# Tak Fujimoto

Tak Fujimoto. Tak Fujimoto is a cinematographer from San Diego, California, who has worked in this role for over 60 films. Born in 1939, he's worked on several really big projects including Star Wars Episode IV A New Hope, That Thing You Do, and The Sixth Sense. Fujimoto originally graduated in London Film School, and he began working on bigger film projects in the early 1970s. He has worked with film director Jonathan Demme, and has worked with him consistently for over 10 film projects. Both Fujimoto and Demme worked on The Silence of the Lambs, which received a nomination and an award for Best Cinematography. This film even became the fifth highest grossing film of 1991.
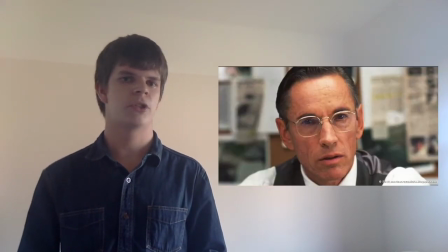(0:47)
This movie is known for its infamous close-up shots, which some people refer to as the Jonathan Demme close-up.
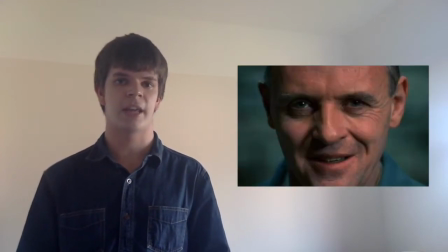(0:53)
These shots basically consist of the character's face right up against the camera, staring directly into the lens, almost breaking the fourth wall.
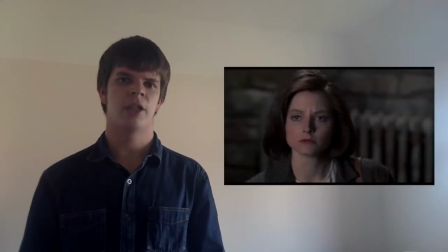(1:01)
The angles range with the character's eyes viewed slightly off centre in some shots,
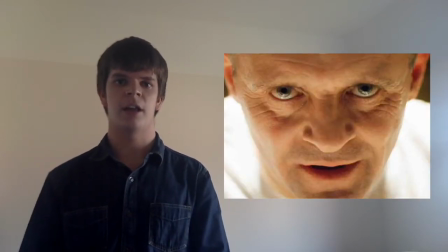(1:05)
to others where the face is so close to the lens that the eyes are at the top of the frame and the lips are at the bottom of the frame, cutting out everything else.
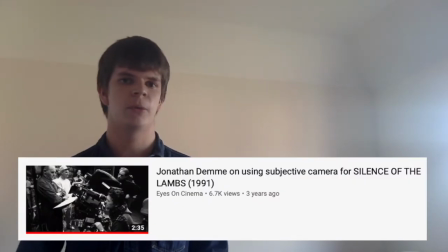(1:14)
Demi mentions in an interview posted on YouTube that he and Fujimoto adopted the subjective camera technique used by Alfred Hitchcock to help you, the viewers, empathise with the characters as the shots physically place you in the first person perspective of them. Demi talks about the effectiveness of this technique and how he and Fujimoto uses extreme close-up shots intensely
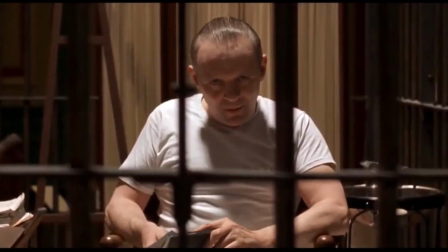(1:37)
in The Silence of the Lambs to emphasise the psychological battle between the criminal and the detective. The cinematography works very well in showing this,
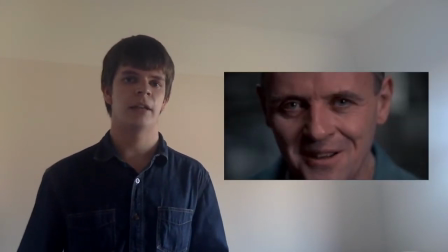(1:47)
including in a particular scene near the start of the film where Hannibal Lecter gets inside Clarice Starling's head during their first encounter.
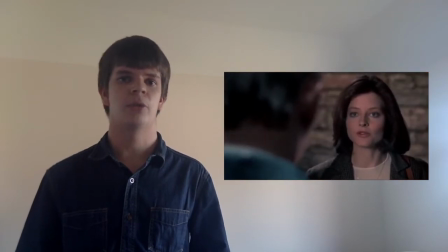(1:55)
The camerawork, in addition to the well-performed acting, gelled together, and you can really feel the discomfort of the protagonist while she is listening to Hannibal.
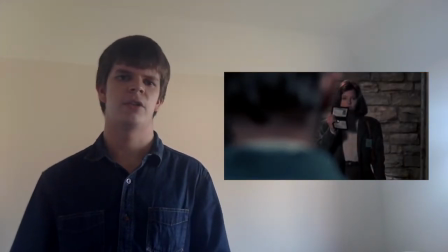(2:04)
I feel the tension in this scene, in addition to the mind games through each delivered line,
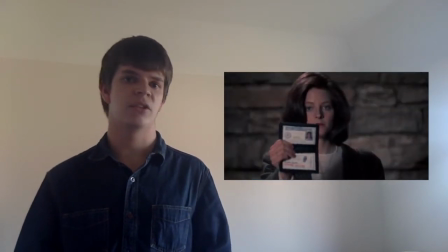(2:08)
leaves just as much of an impact on you to the point where it doesn't really need something like physical violence to keep it interesting.
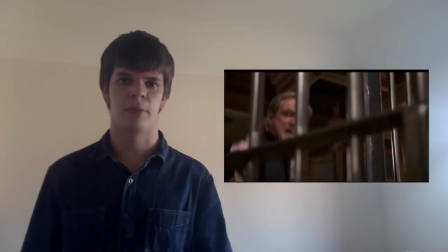(2:15)
With this said, the film doesn't actually contain this type of violence until around 70 minutes in.
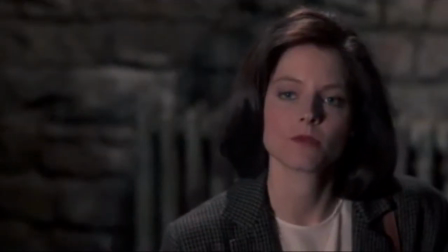(2:21)
The reason this all works is because we, as viewers, are able to relate to the character with the help of the cinematography and this puts us in their position,
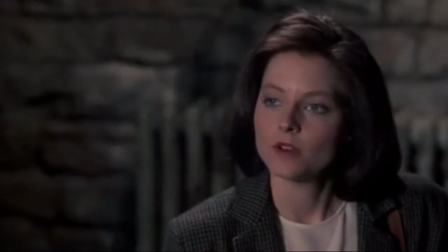(2:29)
which feels more intimidating than if we were just spectators of the character. Going in more depth with this scene, I wanted to find out how and when you would use subjective camera shots in a way that they would fit well with the rest of the scene.
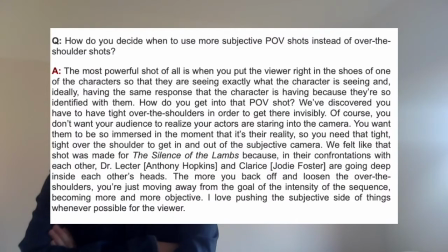(2:42)
Demi mentions in another interview that if you cut to these shots too quickly, it would give the idea that the actor is looking at the camera and not the other character. You would need to ease into the opportunity of using this type of shot to make the transition seamless.
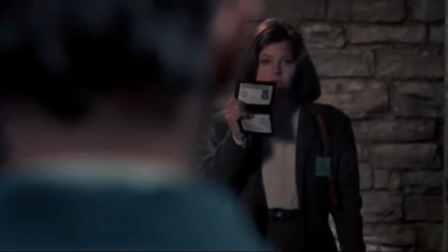(2:57)
This is done by using over-the-shoulder shots and getting tighter to allow you to enter and exit the subjective camera.
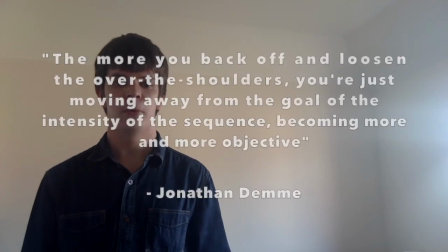(3:05)
One of Demi's quotes here includes, the more you back off and loosen the over-the-shoulders,
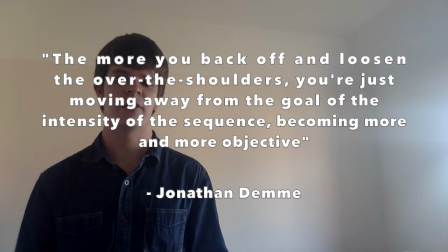(3:09)
you're just moving away from the goal of the intensity of the sequence, becoming more and more objective. Fujimoto has mastered the cinematography of this film very well in that he has included other appropriate visual elements where needed in shots to support his intended result.
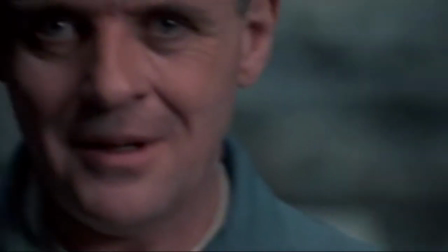(3:26)
In the scene where Clarice meets Hannibal, Fujimoto uses different height levels at which the camera is positioned facing the character.
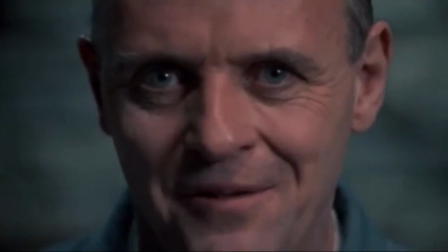(3:33)
This is done to establish when one of the characters has more power over the other. One example that stands out is when Clarice sits down during her conversation.
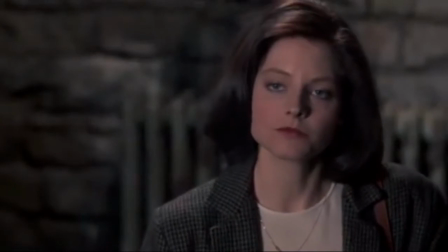(3:42)
The camera is set up high and angled low, suggesting that she is being dominated by Hannibal.
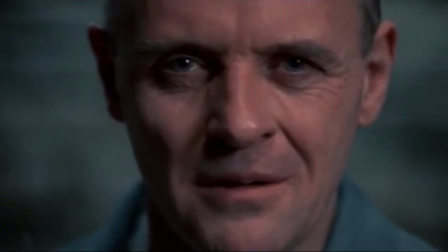(3:47)
Fujimoto uses another technique to achieve this same effect, but having Hannibal's face take up the whole screen,
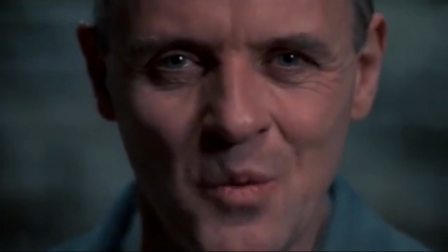(3:53)
staring right at the lens to show he's confident and in control.
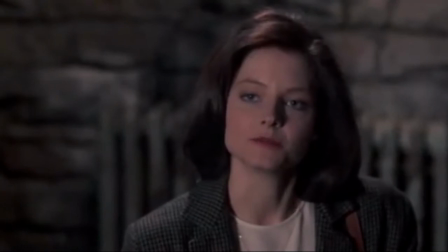(3:57)
Whilst Clarice is shot looking slightly off centre, taking up less than half of the screen, this establishes that she feels more vulnerable. These techniques, when used appropriately, can be very effective and their presence adds to the scene.
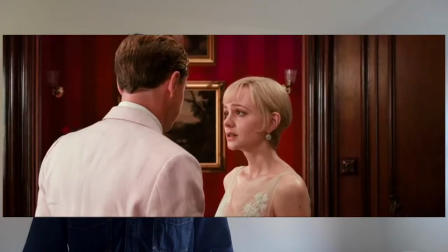(4:09)
In comparison, the cinematography by Simon Duggan in The Great Gatsby from 2013 uses different techniques to achieve a similar sort of intense scene,
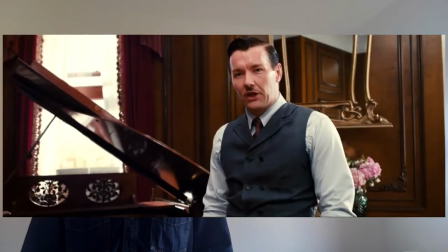(4:18)
where instead of the conversation being a discussion, it is an argument.
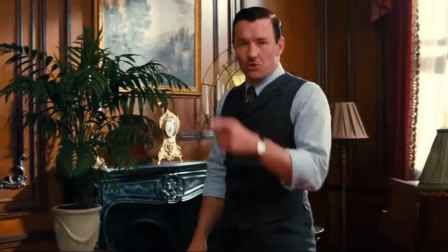(4:22)
Two characters, Tom Buchanan and Jay Gatsby, have a disagreement on who Daisy loves more out of them both.
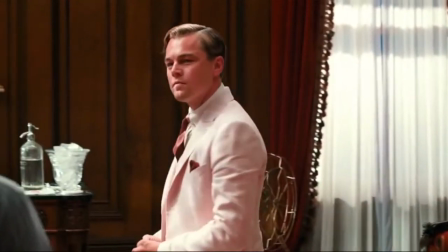(4:29)
Different to The Science of the Lambs,
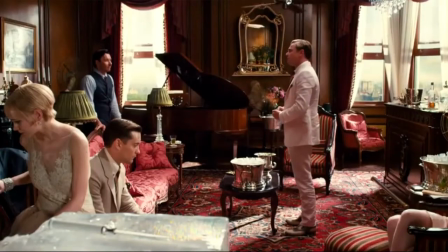(4:30)
Duggan in this scene uses colour to establish the atmosphere in the room by featuring a number of red elements, including the walls and cushions, to represent the heat in the situation. Whilst this works in that the characters are relating to their environment, there are other techniques which I feel aren't as effective,
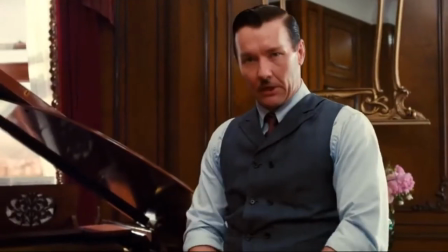(4:47)
including that the scene uses pace with faster cuts during the dialogue instead of extreme close-ups.
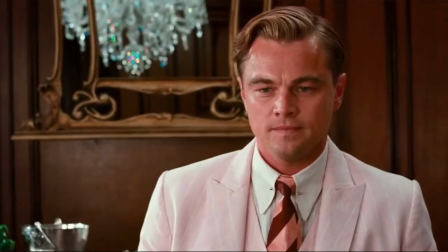(4:52)
With this said, almost every shot of the characters is done at the same exact eye level, and none of them at any point make eye contact with the camera.
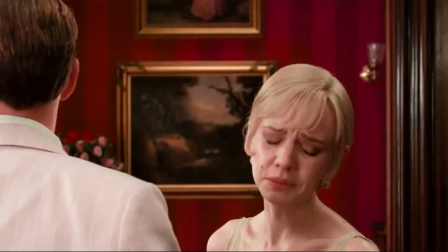(5:00)
The problem here is that with this scene shot this way, all the characters are appearing equal in terms of power.
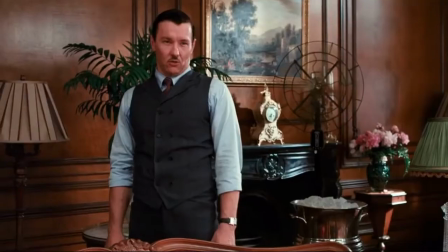(5:06)
This doesn't make much sense as Gatsby and Buchanan are clearly dominating the scene as they are the only ones in the room moving and talking whilst the others are sat down. Another issue here is that there isn't a point where you feel Gatsby or Buchanan winning the argument, as each of their shots are very similar back to back.
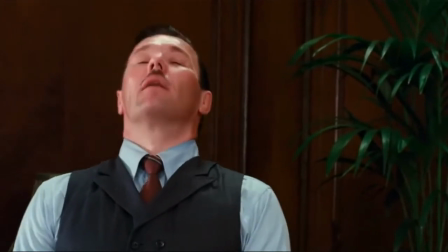(5:23)
This makes the scene less interesting as it doesn't really feel like it's escalating until right at the end where Gatsby loses his temper.
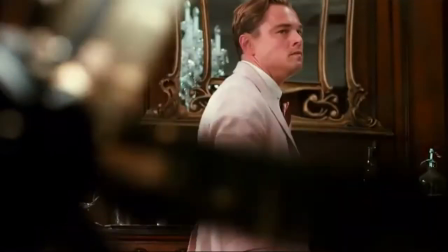(5:30)
Although there is one shot where Gatsby is stood with a fan positioned right in front of the camera,
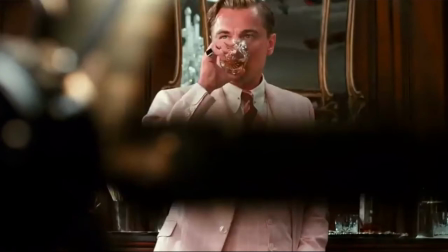(5:36)
establishing that he is feeling more heated and angrier by Buchanan's statements. At the end of the scene,
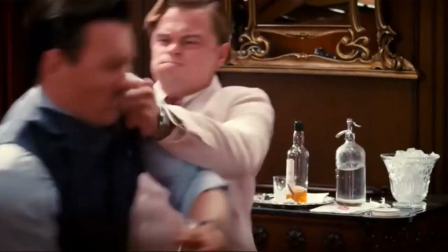(5:41)
Gatsby completely flips out and this comes to the viewer as a total surprise
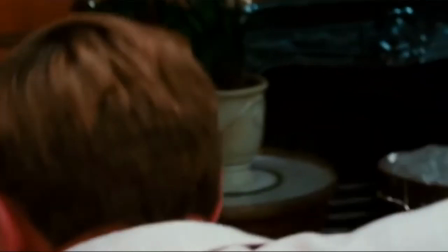(5:45)
as the tension during this argument gives no hints of this reaction even approaching. Cinematographer Duggan leads the viewer into a false sense of security to grab hold of their expectations and suddenly twist it.
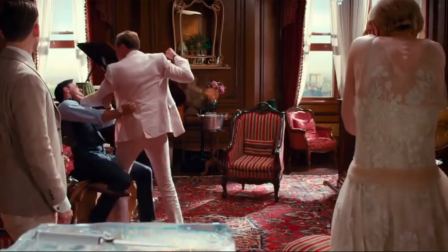(5:58)
The ending is definitely what gives this scene its power and the build up of the argument has a good intent, but the pace still brings an issue.
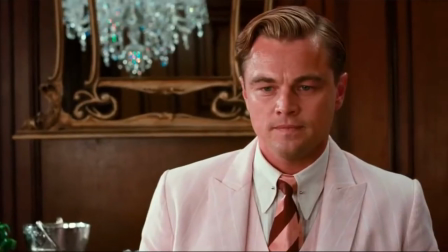(6:05)
Since the scene is relatively fast-paced, it is hard to see and believe a character's emotion as there isn't enough time to watch their reactions. This differs from The Silence of the Lambs,
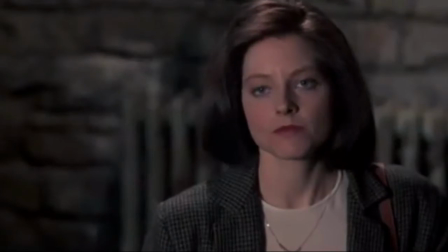(6:15)
in which the emotions conveyed by the characters seem more believable as the shots are longer and the viewers have more time to connect. Fujimoto has worked on several films that use different lighting setups, including low-key and high-key lighting, to support the mood of the scene and build the atmosphere. For instance, low key lighting is used in the film The Sixth Sense,
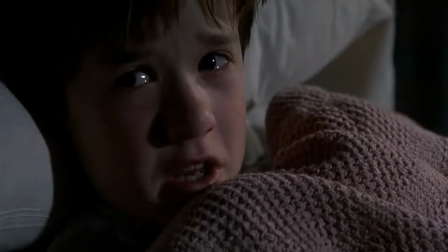(6:36)
which in some scenes is set as a tone which captures more detail and emotion in the eyes due to the combination of the light and shadows.
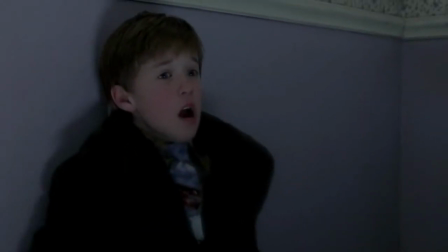(6:43)
This effect highlights the eyes nicely and Fujimoto likes to do this any time he can as the eyes are crucial in conveying emotion and so they help narrate the story. As a cinematographer, you've got to understand the story really well in addition to the director's intentions and so depending what you decide to use or not use in a shot will determine how it's read. The book Cinematography Theory and Practice by Blaine Brown includes a quote on page two which says,
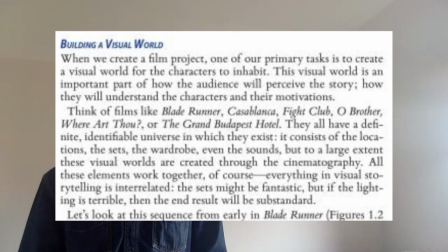(7:09)
when we create a film project one of our primary tasks is to create a visual world for the characters to inhabit. The visual world is an important part of how the audience will perceive the story, how they will understand the characters and their motivations. When Fujimoto worked as the cinematographer on Ferris Bueller's Day Off, he uses visual techniques to connect the characters with the world around them, like how Duggan has achieved in The Great Gatsby with the red colour effect.
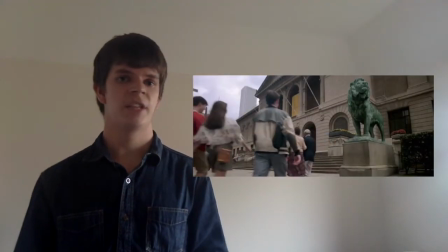(7:36)
In one particular scene,
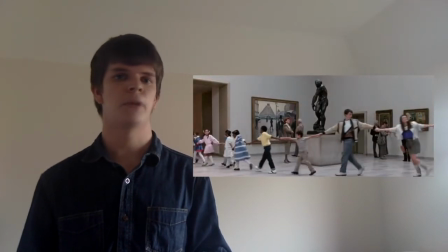(7:37)
the three main characters visit a museum which consists of some of the most famous artworks from around the world including sculptures and paintings.
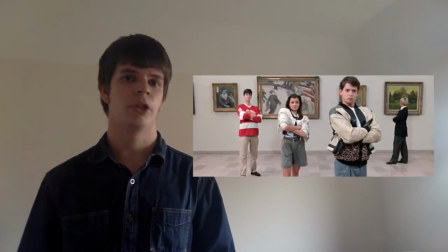(7:46)
In this scene, Fujimoto worked with director John Hughes to relate each of the artworks with the characters.
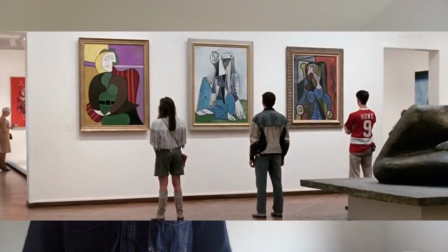(7:52)
He used a wide shot to capture the full image of the paintings and the characters from head to foot.
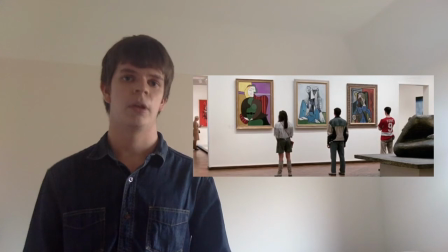(7:57)
This shows that the characters each have a relationship with the paintings potentially seeing themselves within them.
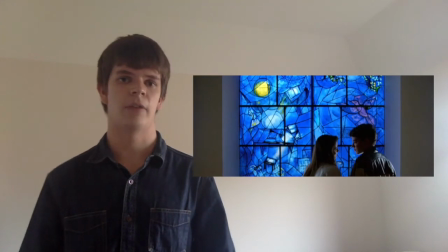(8:03)
Another shot features Ferris and his girlfriend Sloane having a romantic moment in front of a blue starry piece.